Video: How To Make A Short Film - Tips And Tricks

Hello and welcome to Gmodism Total Knowledge channel. And I wanted to give you some tips of how to make a movie, a real movie, or a short movie, amateur short movie. Because I have recently been involved in a short movie making project. So it's really interesting, you learn very much from it. And I am the director of this movie, and I also, well, nobody's professional, so we'll do a little of everything. I do editing a bit too, and well, was involved much in the script too. So I will just give you some brief tips of what's very good to think of when you make a short movie, or things you really need to think of. So firstly, you need a good story.
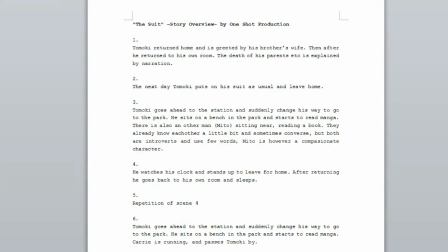(1:02)
Like, if you can see here, I just put it up, it's basically it's a story.
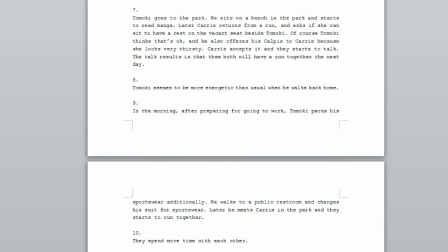(1:10)
We all sat down together and wrote what the film would be about, the plot of the film, and like everything it's about. What will happen in the film, basically. Briefly, I call it a story overview that you really need to begin with. We began with a dream and from our main actor as material, and then we modified it very heavily to make it a good movie. So after you have made your story overview, then you can start with your script. Script is all the lines the people will say. Let me just...
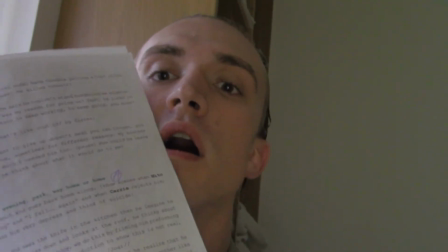(1:54)
Okay. Here is our script. Our script it's for a short film. We don't have so much okay, it's probably half an hour or 20 minutes film, I guess, and of course I will upload it to the channel later on.
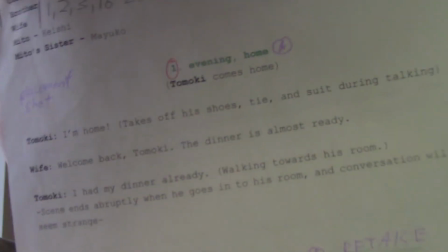(2:15)
But here you can see it's the script. It's basically place. You see scene 1, evening home. Then we have Tomiki, I'm home, takes off his shoes. The wife says, welcome back, Tomiki. Tomiki says, I have had dinner already, and walks towards his room.
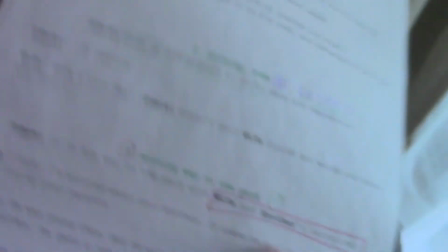(2:34)
So you can see it's basically, we just have all the
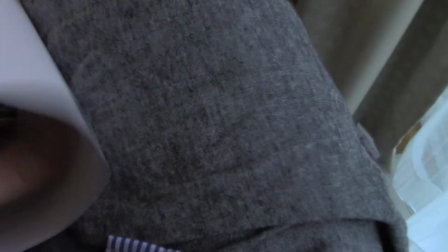(2:44)
happenings here, everything that happens in the film. Like first the brief explanation,
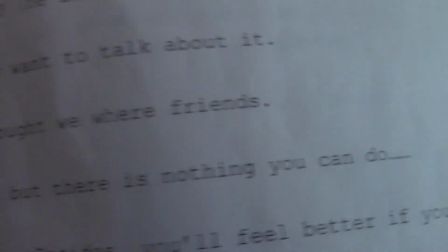(2:53)
like cafe, Tomoki sits with Carrie, and then we have the lines they will say.
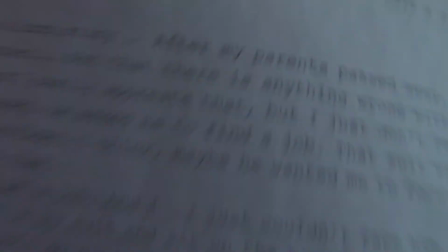(3:00)
That's the script, and the script is very good to make notes into.
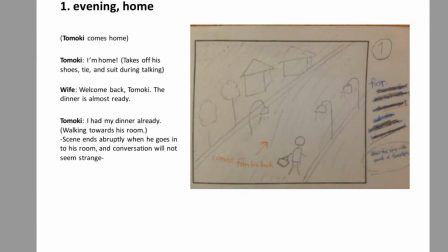(3:06)
Oops. The second thing you need to think of is the storyboard. The storyboard is basically a brief
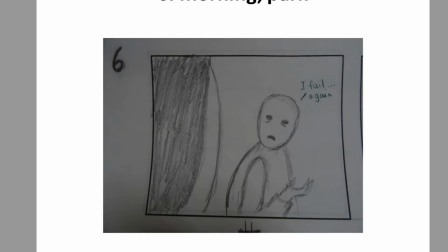(3:15)
explanation of how the scenes will look like, how they will be shot, what angle, what you need to think of.
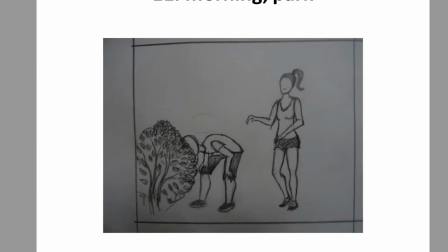(3:23)
Maybe you should read some basic cinematography before making the movie on the internet.
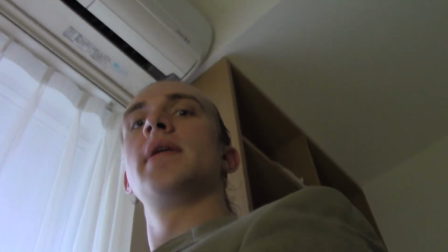(3:30)
You know, maybe if you shoot like this, then I will appear more powerful, you see.
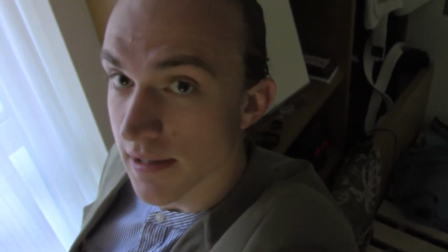(3:38)
And if I shoot, you know, more like this, then I will appear less powerful. And also in the placement of the film, you know,
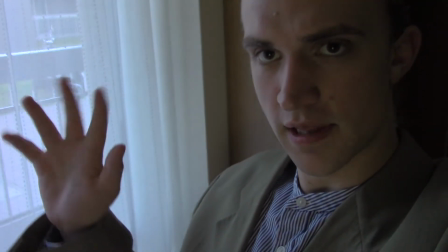(3:50)
if there is unbalance like this, then you think that maybe something will appear here or something. So there are lots of stuff to think of when making the storyboard.